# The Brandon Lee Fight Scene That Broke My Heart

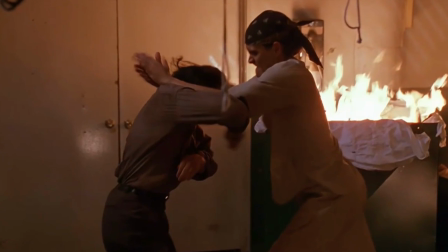[3:02]
But it's the grunts the cries out the emotion that makes the scene stand out to me
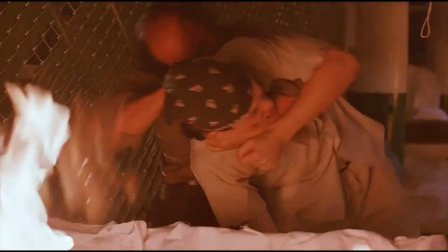[3:07]
it's not just anger that fuels the fight it feels like a true struggle
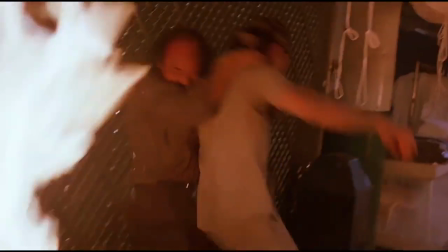[3:12]
and as they like grapple along the fence we feel this desperation
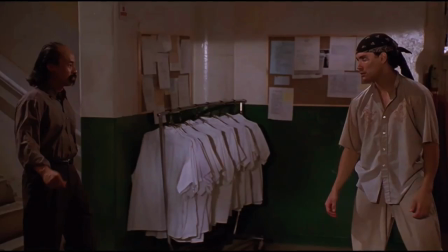[3:17]
what's also great is that every attack is countered and then countered
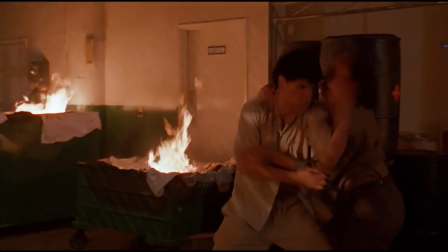[3:22]
again but both men must have been so proud of their work here in
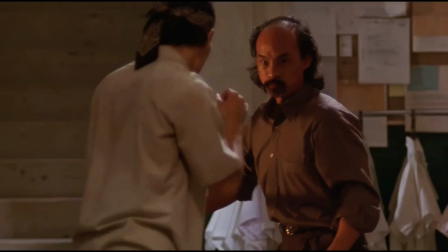[3:27]
fact i found this video of brandon promoting the
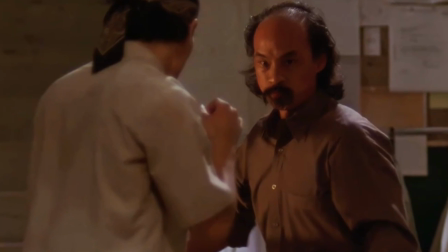[3:31]
film rapid fire and this is what he had to say about this scene with al leong favorite fight scene in the movie is uh the one with al leong who is plays the character of min which is uh the asian bad guys right hand man hence the
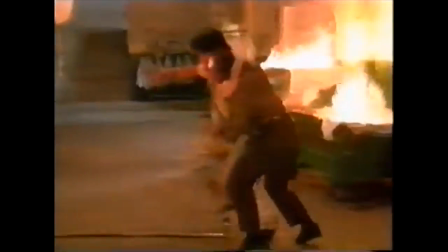[3:48]
fight that takes place in the warehouse with the fire's gone chain link fence back i like that fight because it was one-on-one
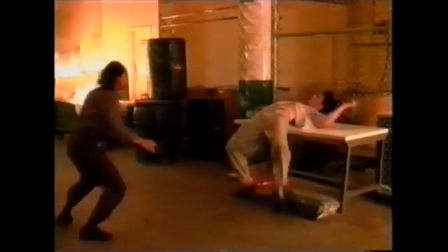[3:56]
it was the first time in the film that we had had the character of jake faced up with a martial artist of equal caliber and
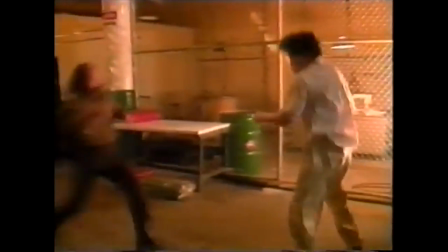[4:03]
it was a fight that really had some levels to it you know he'd be he'd be winning then i'd be winning back and forth i really like that
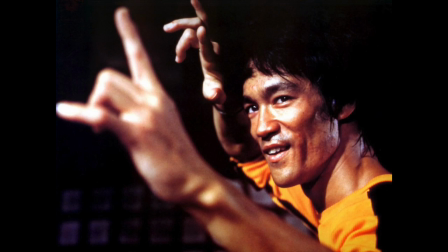[4:09]
fight for me though the highlight of the scene is when jake begins to
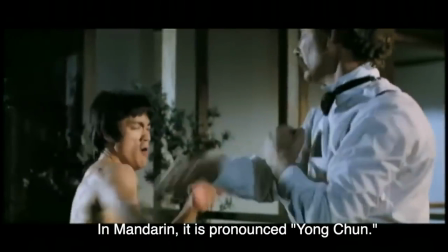[4:15]
utilize wing chung young chung uh it is something that his father did,
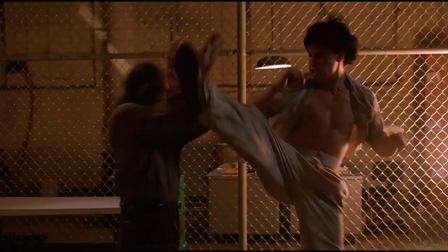[4:21]
and I love it. It's this great echo of Bruce Lee, but it fits the storyline of the fight.
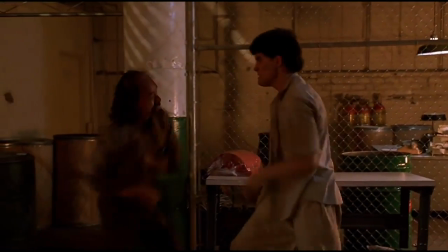[4:30]
This is a moment where the strategy has been changed, and it begins to work for Jake.
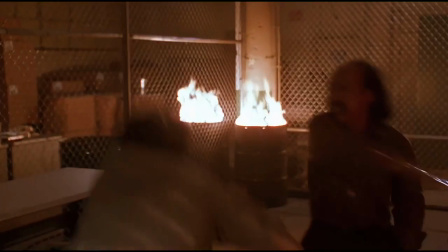[4:36]
As the fight concludes, Min uses a blade that Jake is able to use against him and win the fight.
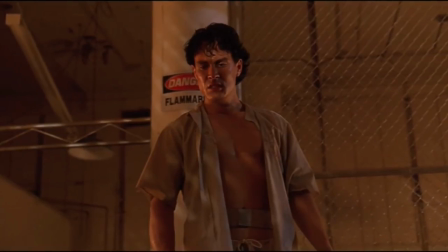[4:43]
The scene had something that a lot of fights in cinema seem to miss, especially in these action fight scenes.
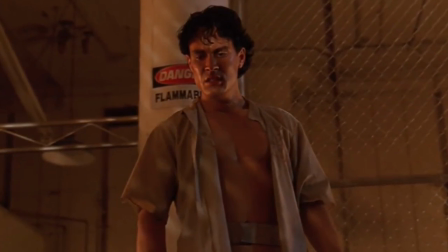[4:51]
It has heart and it has its own little storyline.
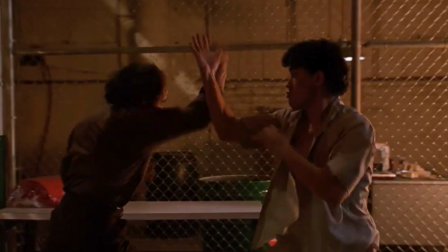[4:54]
It was two minutes of our hero fighting in a way that was emotionally connected with the audience.
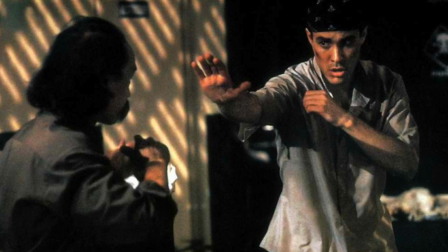[5:00]
When I saw the scene the very first time, I had to see rapid fire again to just watch the scene.
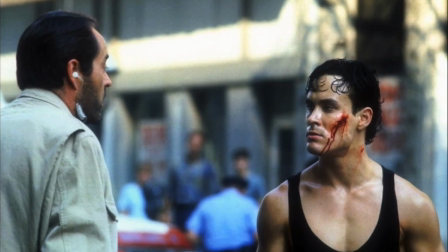[5:07]
It was like, oh, I got to go see this movie again. When I watch it today, my heart kind of breaks.
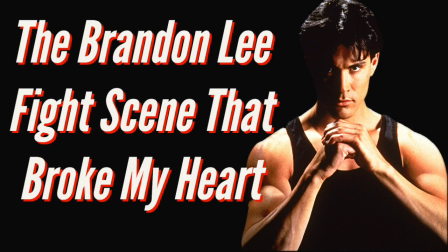[5:14]
I know it's hyperbole, but there not many actors that are able to do that in action films connect to the audience in such a way brandon lee is a star and this two minute scene is an example of what we lost what a talent